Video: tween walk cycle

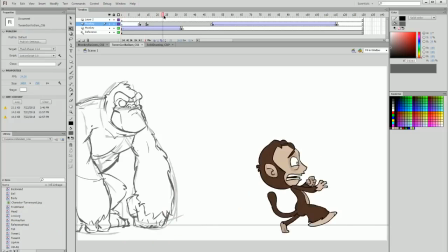(0:10)
tween animation for the gorilla that slams down on the ground as our little monkey character runs away.
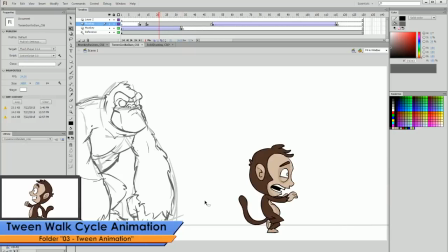(0:17)
So it's a bit different to our walk cycle tween animation that we created, in that this is sort of a singular, unrepeating event.
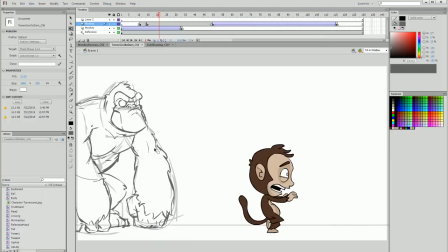(0:25)
We have him entering and then we're going to have him leaving. And they're two sort of little sections that we'll be creating in this tutorial.
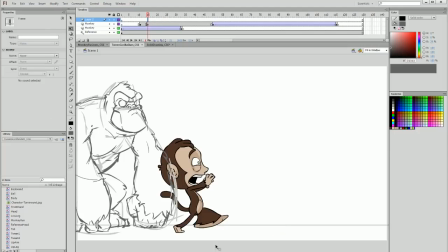(0:33)
But to begin with, we want to create the parts for our gorilla. So I'm going to do this on a couple of new layers and hide all my other layers, pasting in my gorilla
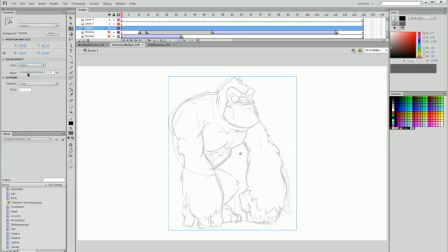(0:45)
template that I have here, and I'm going to bring down the opacity just so I can draw on top without many issues. So I'm going to lock my gorilla reference, and I'm going to call this layer gorilla ref. And on the layers above, I'm going to create the pieces for this gorilla.
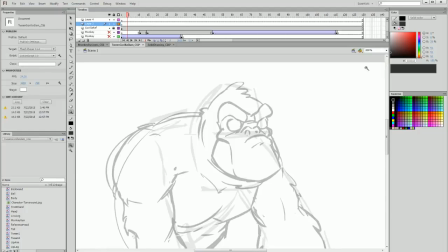(1:04)
So I'm going to zoom in to about 200%, and I'm going to draw the face first and foremost,
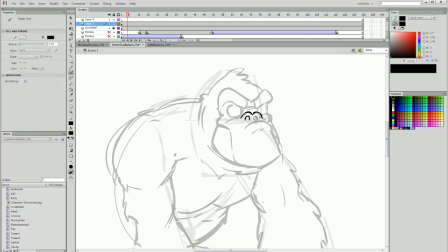(1:10)
following the sketch that I've set up here, just using the brush in Adobe Flash. Now, you will notice that the brush has a bit of an auto smooth setting. This is sometimes useful and sometimes irritating, but you do get used to it, and I've been using Flash for years now, and so I'm quite comfortable with it.
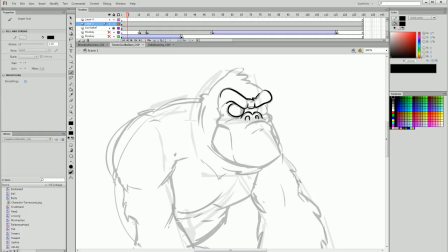(1:29)
But one of the questions I get quite often is how do you get your lines in Flash to look so smooth? And the answer to that really is practice. And also, don't fall prey to the illusion that you can just draw and whatever lines you create are the quality of lines you'll always end up with.
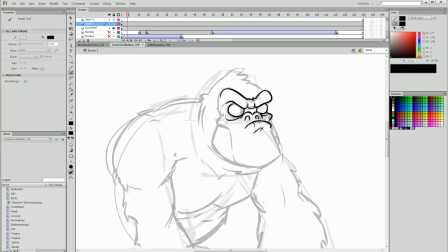(1:48)
I undo and redo my lines quite a lot. I'm going to draw some details in the face here. Because I'm not frame by frame animating this character, I can add some little tweaks of detail, like some lines on the mouth, without worrying about how much I'm going to have to redraw those details.
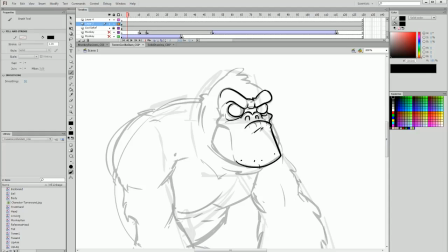(2:06)
So that's one of the little perks of tween animation, and I can add a few more details here and there just to make it sort of look a bit gritty and scary looking.
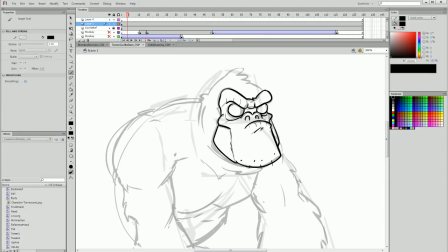(2:20)
I'm going to use some of those thin lines on the eyebrows, and they're just to sort of communicate dry, leathery, cracked skin, just to add a hint of texture in there. And then I'm going to draw in the hair and then continue to follow the outline.
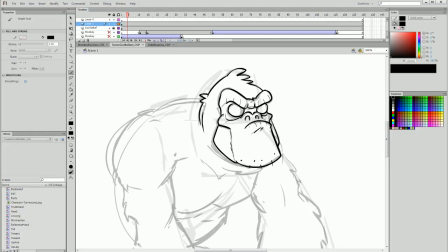(2:35)
But as you can see, the head and neck sort of wrap up about here, and this is all I'm going to draw of the head section. I'm going to turn this head frame into a symbol. I'm going to call it gorilla head.
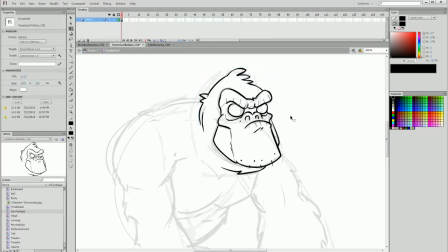(2:49)
And inside this symbol, I'm going to color it with white eyes, and I might add a touch of red around the eyes just to show a little bit of rage when he lands and stares at the monkey, which will also add a little bit of intensity too, and some surprise for the viewers.
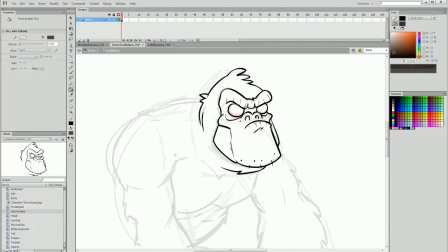(3:06)
And now we're going to find our gorilla color scheme, and I'm just going to go with very dark desaturated browns for the fur, almost black, and color that in here.
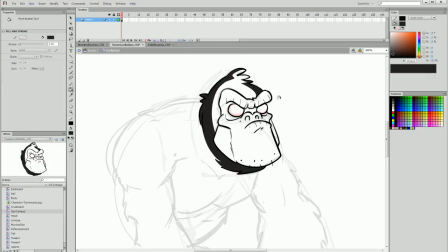(3:23)
And I like to colour by segmenting off the areas of shadow and then painting them in. And then I can find a highlight colour and paint that into, and that's how I get my two-tone in Flash. So I'm going to do the same with the skin area, but it's going to be a bit lighter,
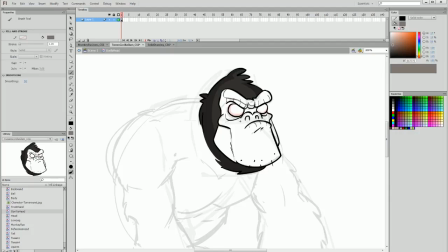(3:39)
still a desaturated brown, sort of like a muddy dirt sort of brown. I'm going to section off the inside of the eyes because I'm going to have those a touch darker, but I am going to fill in the rest of these areas here,
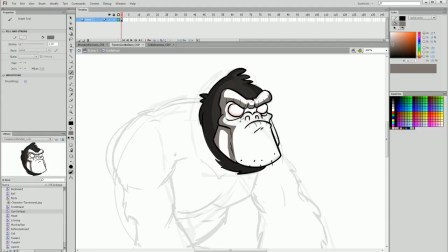(3:56)
and then move on to the nose. I'll section off the nostril again so I can fill those in with a darker color, and then divide under the lip and the back of the jaw.
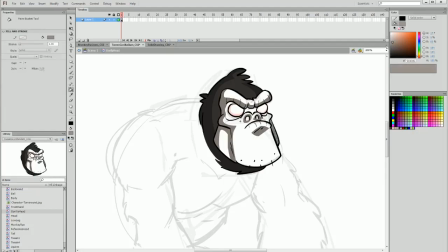(4:14)
Now I'm going to find a lighter tone for the highlights of the skin, like this.
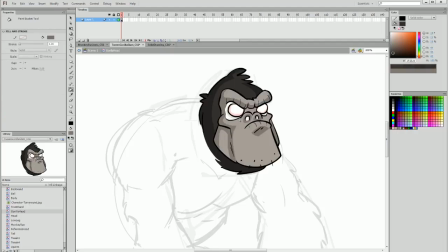(4:20)
And then I'm going to select my darker tone and paint that in the nostrils and under the eyes. I'm going to actually segment off this interior area there too, and I'll paint that in. I'm fairly happy with that.
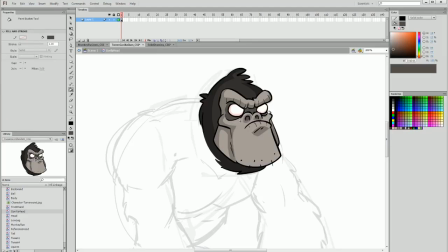(4:33)
I feel like maybe the eye section is a touch too dark, so I'll bring them up just a little bit, including the nostrils, and I'm pretty happy with that for the gorilla head. Now, you may wonder why I haven't drawn the eyes. I'm actually going to draw them on a layer above because I'm going to tween those separately because the eyes are going to follow the monkey.
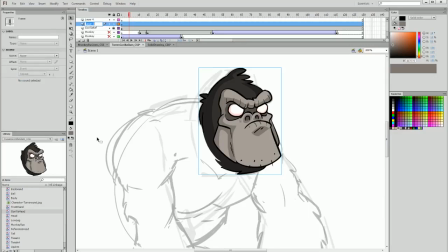(4:52)
So first and foremost, I'm going to name this layer gorilla head. Wait, I got to spell it correctly. And then on the layer above, I'll call this layer gorilla eyes. And I'm going to draw very small pupils because these look
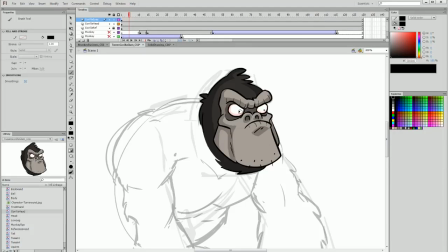(5:09)
like they're very intense and focused in on something, which is something you can do with eyes to create that intensity. I'm going to turn this into a symbol and I'll call it gorilla eyes. And I've finished with the eyes there, and you can see we've got a pretty intense, angry looking gorilla face.
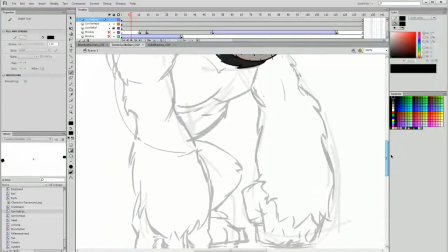(5:28)
Now we're going to draw the body areas of the gorilla. And I'm going to divide this into the following areas.
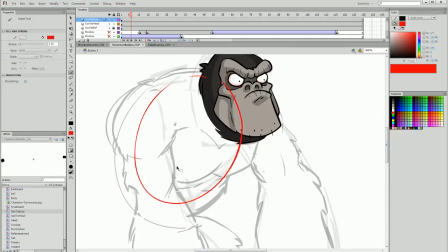(5:34)
First, we have the torso, and then I'm going to draw the upper arm area, and I'm going to draw that once because I'm going to mirror that behind and at the back for the back arm.
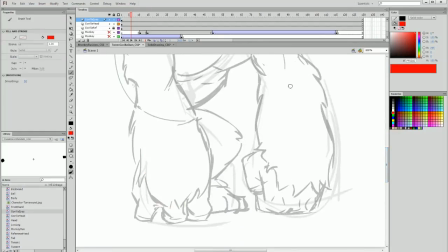(5:44)
Then I'm going to draw the front arm, the back arm, and this leg. And this leg is all going to be in one piece because it's going to be tweened carefully, and we'll get to that in a bit.
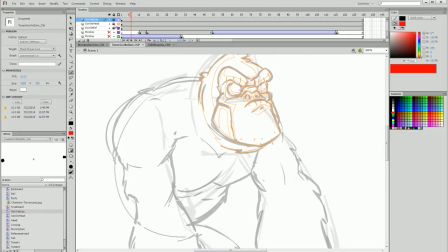(5:56)
So now we're going to break it all apart. I'm going to wireframe and lock the head and pupil layers and add a whole bunch of layers underneath,
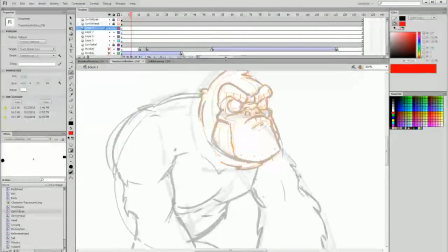(6:05)
and I'm going to subdivide these layers into the areas of the monkey that I'm going to be creating.
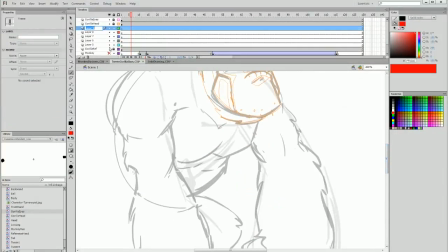(6:09)
So in the order that they will be positioned, the topmost under gorilla head will be gorilla front arm. Underneath that will be gorilla up arm, then gorilla torso,
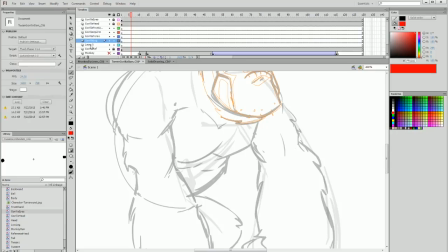(6:27)
gorilla leg, and then finally 2 more layers with gorilla back arm, and then at the very, very back we have gorilla, if I can spell it correctly again,
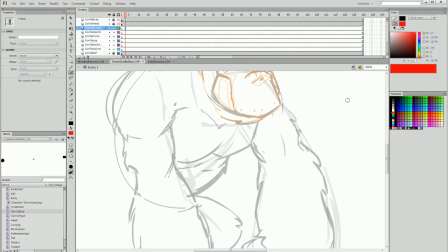(6:40)
up arm. So now I'm going to start off by drawing the front hand.
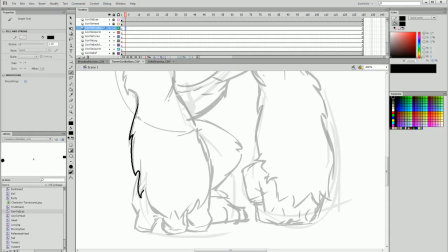(6:47)
And I'm just going to trace in the areas that I've pre-prepared here. And it's all pretty straightforward. I'm just following a fur sort of texture and creating the silhouette of a very strong, brutish gorilla hand. And it's going to slam down on the ground in aggression.
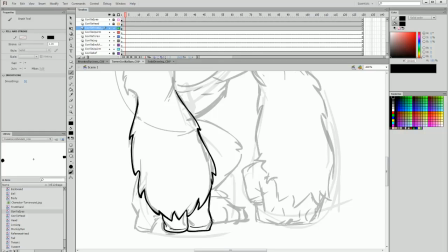(7:05)
And when we get to the tween section of the tutorial, it'll be a lot of fun to create that intensity. Now we're drawing in the pinky, some lines of the hand, and now we're good to color.
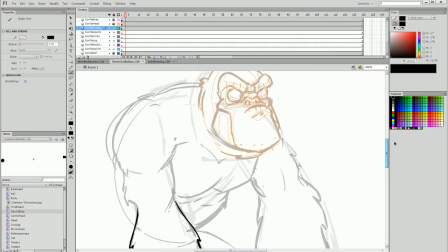(7:16)
Now I need to make sure I have the right palette,
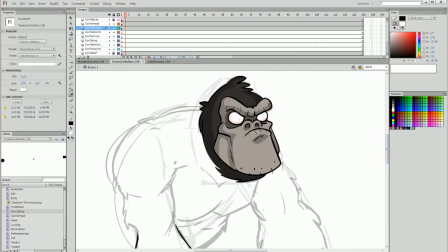(7:19)
so I'm just going to remove a bunch of the colors from my palette just to make some room there, and then I'm going to eyedrop the fur, so I have my 2 fur colors there. Then I'm going to eyedrop the skin tones,
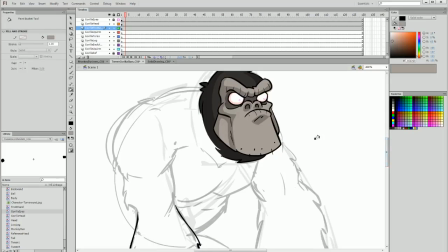(7:32)
and that's basically all I'll need, because I won't need any extremely dark areas or the pink of the eyes or anything like that.
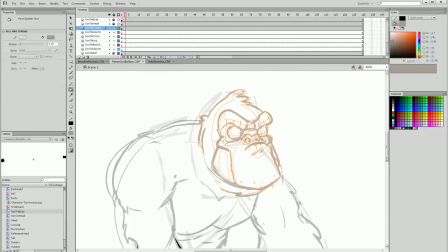(7:39)
So now locking and wireframing the head again and going back to the arm, I'm going to first draw in the fur area.
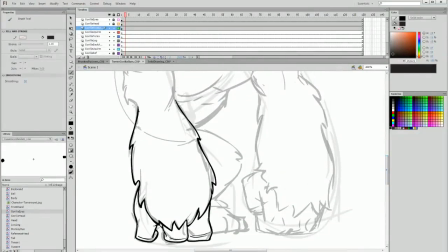(7:46)
I'm going to section off the areas of shadow, and we can add some texture here by sort of drawing in some lines that aren't exactly following the lines that we have in there for the fur,
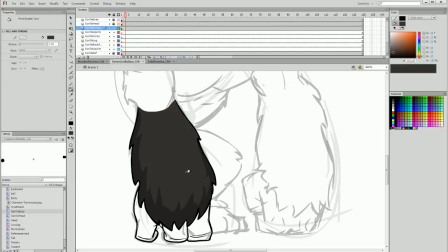(7:58)
and that sort of adds a bit of interest. And now I can draw the front, paint that in, and now we have the hand.
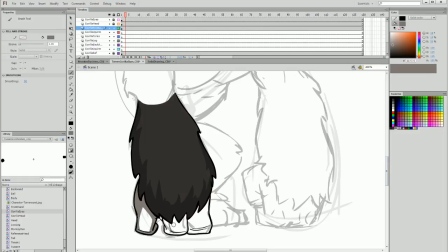(8:08)
Doing the same thing as before, outlining the areas of shadow and then painting in the areas of highlights. So this is our gorilla front arm.